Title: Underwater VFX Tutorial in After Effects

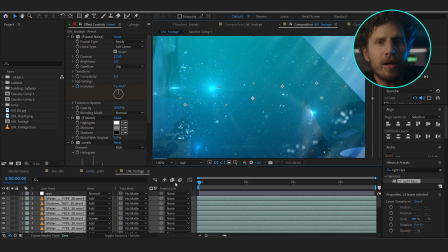8:08 Add particles and bubbles, generate random blurred parts with a fractal pattern and add some displacement overall. Okay, now how do we integrate me? At first, roto me out.
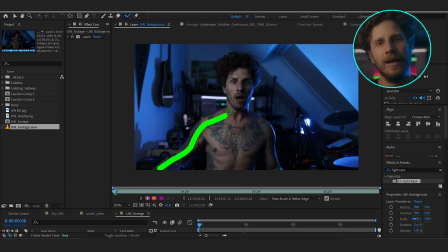8:22 You don't really have to do this, but it helps adding more depth, and with the help of the roto brush tool, it is a really easy task. Double click on the footage, choose the roto brush tool, paint on parts you want to have,
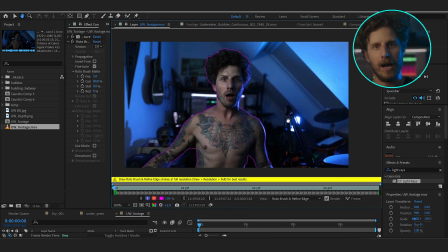8:35 and once you are happy with your frame, you can either go to the next and correct if necessary,
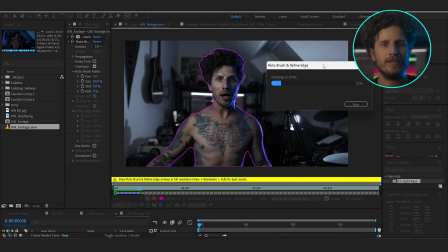8:41 or simply click on freeze and go the risky way.
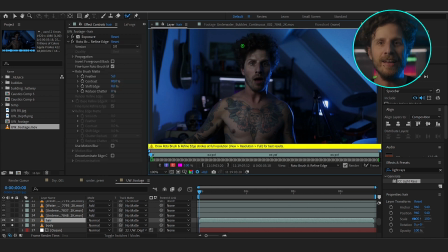8:48 Okay, and as this was so much fun, let's also roto out my hair in the same way,
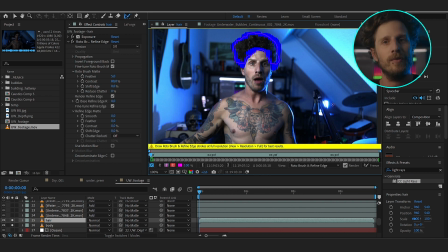8:54 but this time with the refine edge tool. And I have rendered both of them out with an alpha channel.
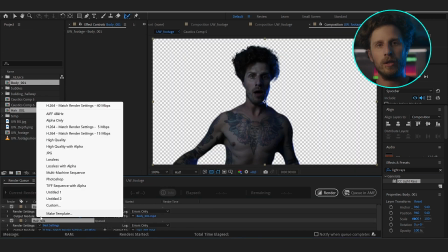9:01 In the render queue, just choose high quality with alpha, because that's exactly what we want.
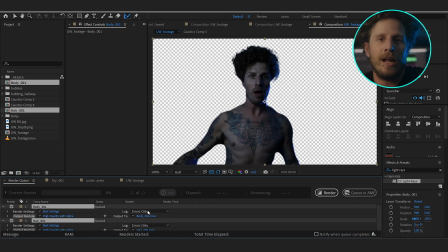9:08 And this will also help speed things up a lot.
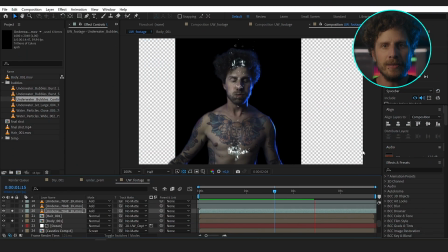9:11 Oh, and what's really cool, simply mask out a few of them and place them over your mouth, fitting to your words.
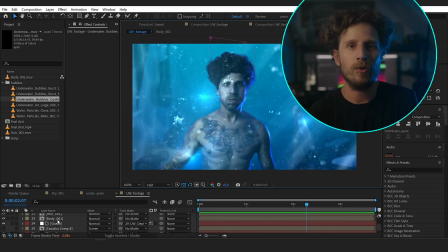9:19 Aquaman, take that. Okay, now we can not only add stuff behind ourselves, but can create caustics on only our body.
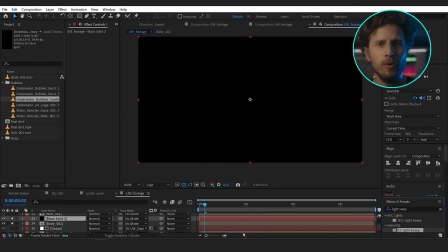9:29 For that, let's use the light sweep effect on a black layer and just place a few instances on ourselves and animate them slightly.
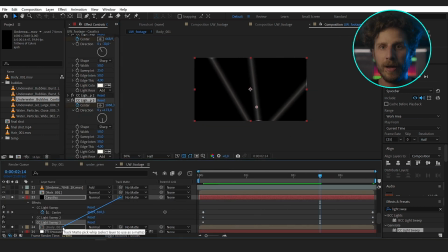9:38 And yes, you can use your footage as an alpha matte, so we only have caustics on ourselves.
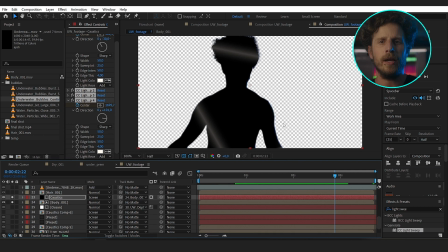9:44 Now add it to our body with the screen blending mode. Okay, but not super interactive with our body shape.
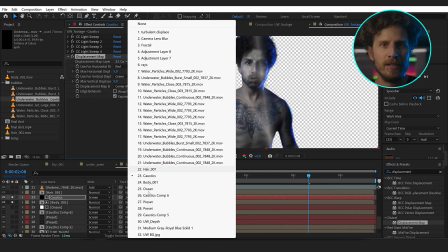9:53 So let's add a displacement map effect and use our body as input for that.
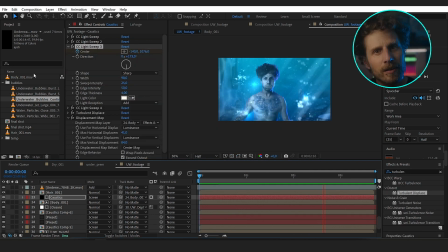9:59 And now we are talking. But what about the hair? Okay, let's place it on top of our original one.
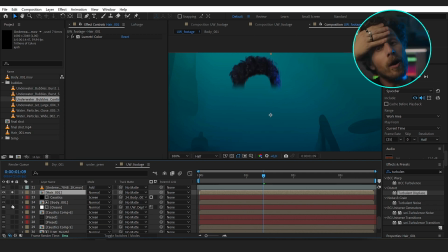10:06 And now let's set the anchor point to our forehead, because now we can scale it around this position, and of course only in one axis. Again, overdo it if you wish. And with a turbulent displacement effect, you can dial in the exact amount of your wrinkles.
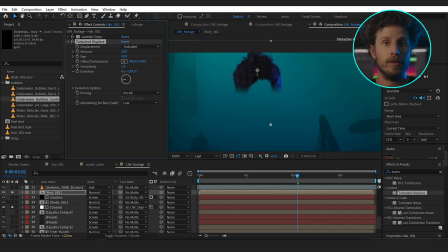10:25 And with the evolution, you can control the speed. And with the offset, we can define in which direction our hair will bend. And in that way, we can even animate it if we are moving left or right or going up and down. So almost there.
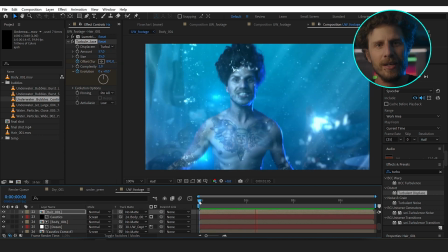10:43 Remember, I wanted to show you the last really cool trick, chromatic aberrations caused by the water.
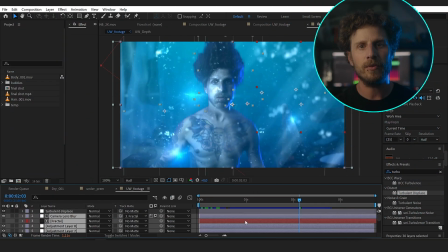10:49 For that, let's pre-comp everything except for the turbulent displacement effect on the adjustment layer.
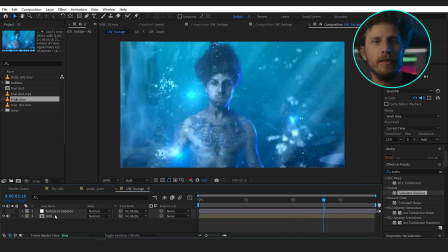10:55 But also hide this for now, because I want to split the shot into its different RGB values first. So I copy it 2 times, name them red, green and blue, and apply the set channels to all of them.
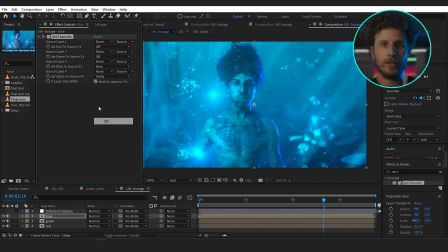11:09 For red, I only want red, for green, only green, and for blue, only right.
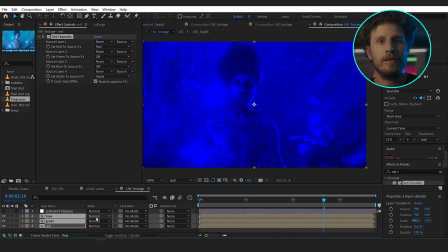11:15 Okay, now let's add the colors back by adding them up.
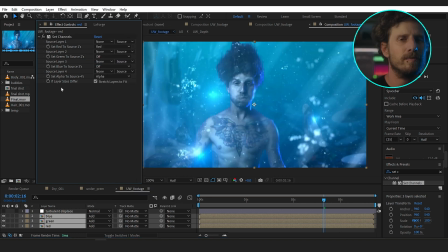11:20 Voila, we have the original shot. So what is this all about?
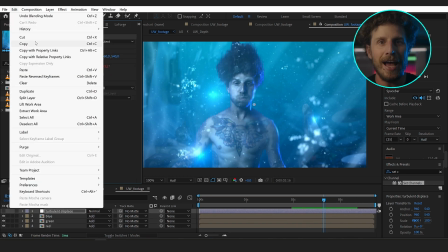11:25 1 second. Don't get angry, be patient. I copied the displacement effect onto all of those 3. And again, it looks as before.
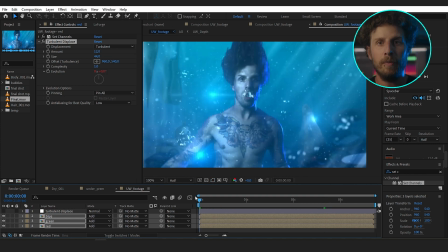11:34 But I can now adjust some of them, so some of the displacement is only visible in one of the color channels.
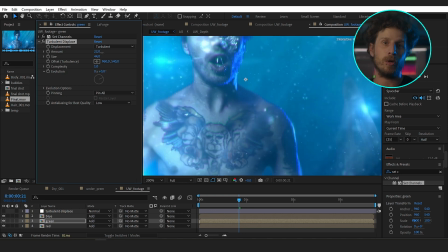11:41 And well, this is exactly what water does with light.
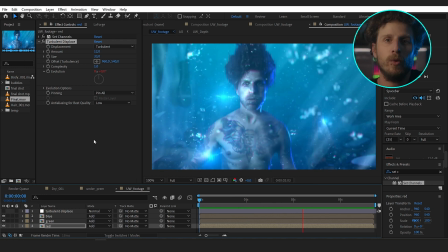11:46 Okay, again, this was packed with a lot of information. So which one was your favorite trick? Let me know in the comments. Hey, and feel free to leave a like or subscription. And for now, I wish you a lot of fun underwater in After Effects.